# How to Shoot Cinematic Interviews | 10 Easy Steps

The rest though is pretty dull because it's a great location for lack of a better term i'm seeing a couple of little lamps already on set and we can use those as
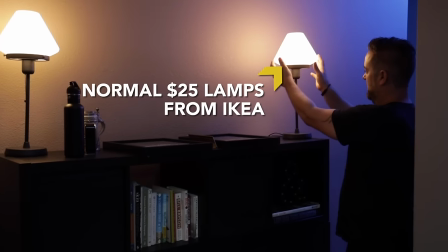[8:03]
practicals i think by adding some pops of light could go a long way into kind of making this location not look like this location so real quick for people that don't know a practical light is a light that you put in the actual frame of the camera so
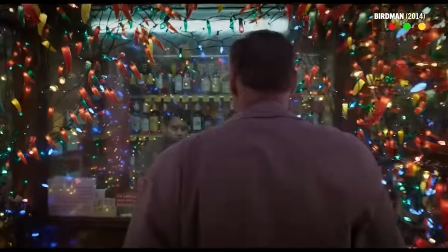[8:18]
that it actually adds a little more visual interest makes things look a little more interesting and you can also use them for motivation for the lights
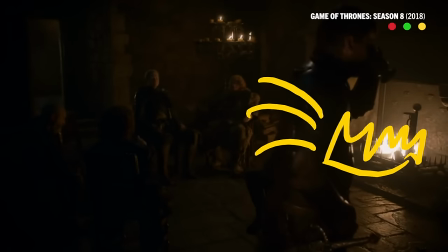[8:25]
that you're using. Absolutely. Not necessarily always important for an interview, but sometimes it's really neat. Cool. So what's the key to using normal lights? Can I just use any old household lamp? So it's a tough question. There's a lot of problems that can come into that. There's the color temperature, the bulb. Right now we're using lights that are daylight balanced.
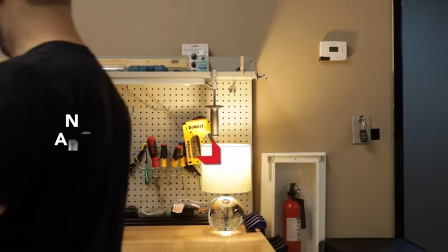[8:42]
A regular household bulb at full power will usually be too bright and will draw your attention away from the talent. So you need some way to control the amount of light coming out of those. Get one of these things, a hand dimmer, super affordable. They're like $10 at Walmart. So I think the last thing that we can really do here is kind of set deck it, right? I think the thing to really kind of bring this set alive is to start bringing in as much production value stuff as we can and removing distracting elements as much as possible.
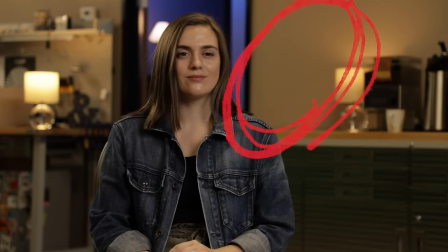[9:09]
Like right here in particular, very empty. First thing I'm gonna do is I'm gonna move this lamp over to the side a little bit.
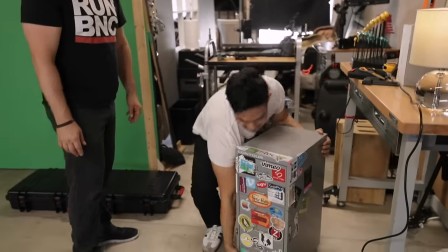[9:16]
This sticker thing's kind of cool. This thing? Yeah, we can use this thing. So right now it's adding like a little cluster of
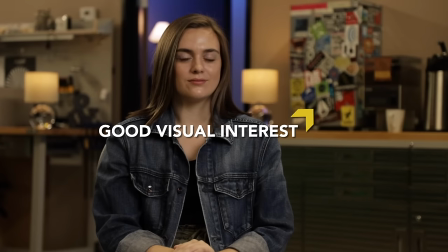[9:24]
Texture and colors right there nothing too distracting because it's not bright enough to really draw the eye like crazy By keeping our actress as one of the brighter things in the frame I'd feel like we're still looking where we need to look this
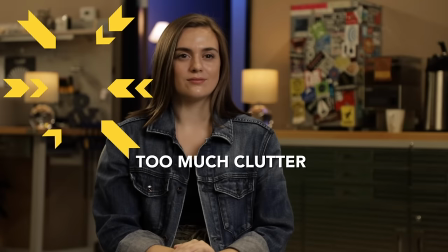[9:38]
area on the left side of frame feels a bit heavy I feel like we need to spread some of this stuff out.
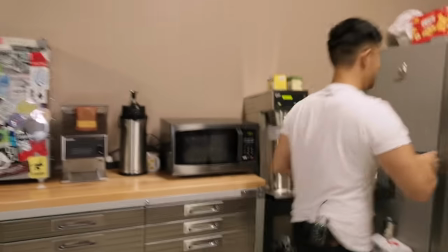[9:44]
I see a rogue coffee cup. Okay. This is no show like Game of Thrones We don't leave coffee cups. That's pretty darn good. Yeah. Since we've got our mainframe nailed down, I think we need to start bringing in second camera. So why do you use more than one camera most of the time? Very unlikely. Anybody's going to give you perfect answers, perfect responses, and you're going to want to be able to cut through things.
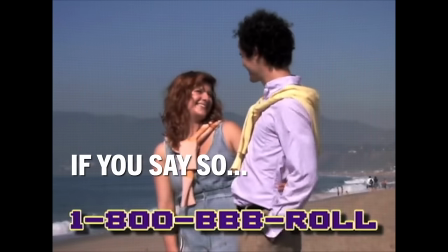[10:08]
There's only so many times you can cut to B-roll between each shot. So if you have a second angle, it can really simplify editing.
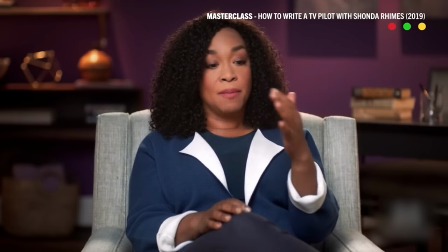[10:17]
It can make the talent seem a lot more, first of all, knowledgeable, but also comfortable, which is a really big deal. Recently, I've really fallen in love with using a motorized slider for your close-up or your view camera because the frame is slowly parallaxing.
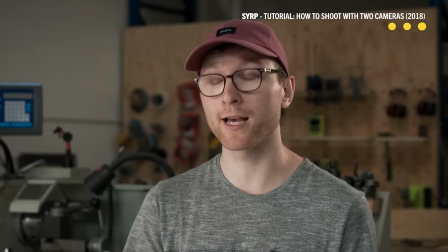[10:33]
It's constantly changing. It's very visually interesting. And by being motorized, you no longer have to have a whole nother crew person who's going to struggle with a dolly.
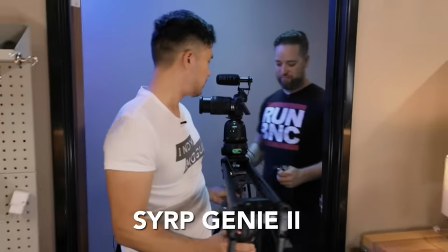[10:42]
So in this case, we are using the Syrup Genie 2. This is a motorized slider that we're going to be using for that dynamic second angle.
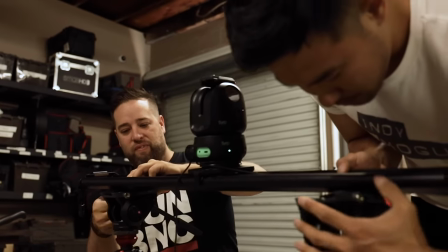[10:50]
The Serap Genie 2 and the Magic Carpet are basically just going to bring up the production value of this shoot. We've tested it before.
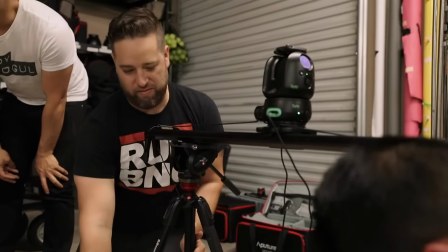[10:56]
I love how silent it is as well as how easy it is to set up.
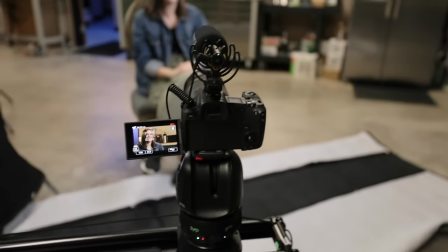[10:59]
Basically when you normally use this kind of gear, you have to sacrifice for the sake of portability, but it's not the case with the Serap Genie 2 and the Magic Carpet. Both are super small and lightweight. So right here for our second camera, we are using the Canon EOS R. Again, it is a kind of affordable DSLR camera. The reason why we're using two Canon cameras is from the same manufacturer you're looking to have a lot more similar and matching color science,
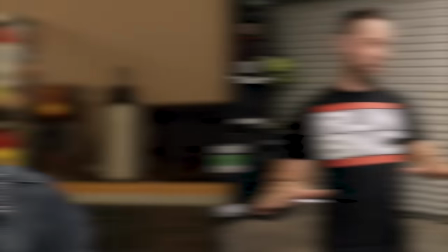[11:22]
which is going to make your post life so much easier. So right now I'm just going through the app-based control system that they have.
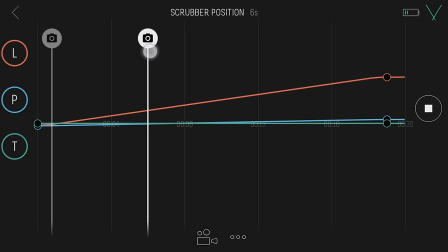[11:29]
So all I'm doing is I'm giving it a start keyframe, which is going to track the location on the slide, the pan and the tilt.
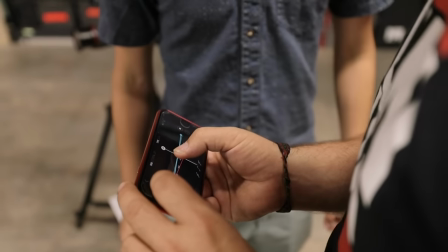[11:37]
And once I lock that in on the start and the end frame,
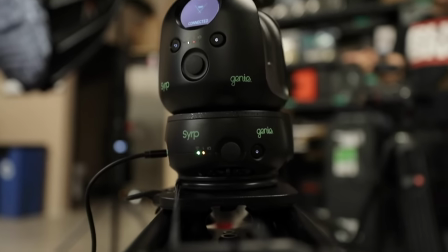[11:41]
it will constantly be tracking between that and in theory should keep her in the same position all the way through.
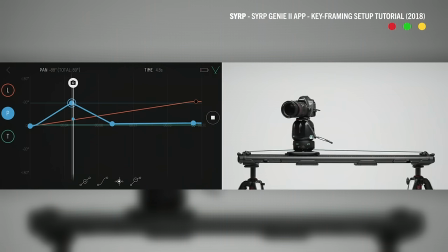[11:47]
The nice thing is we can go through and add midway points if we need to fine-tune anything. Yeah. But we're gonna set a start and a stop point and then just check it out from there.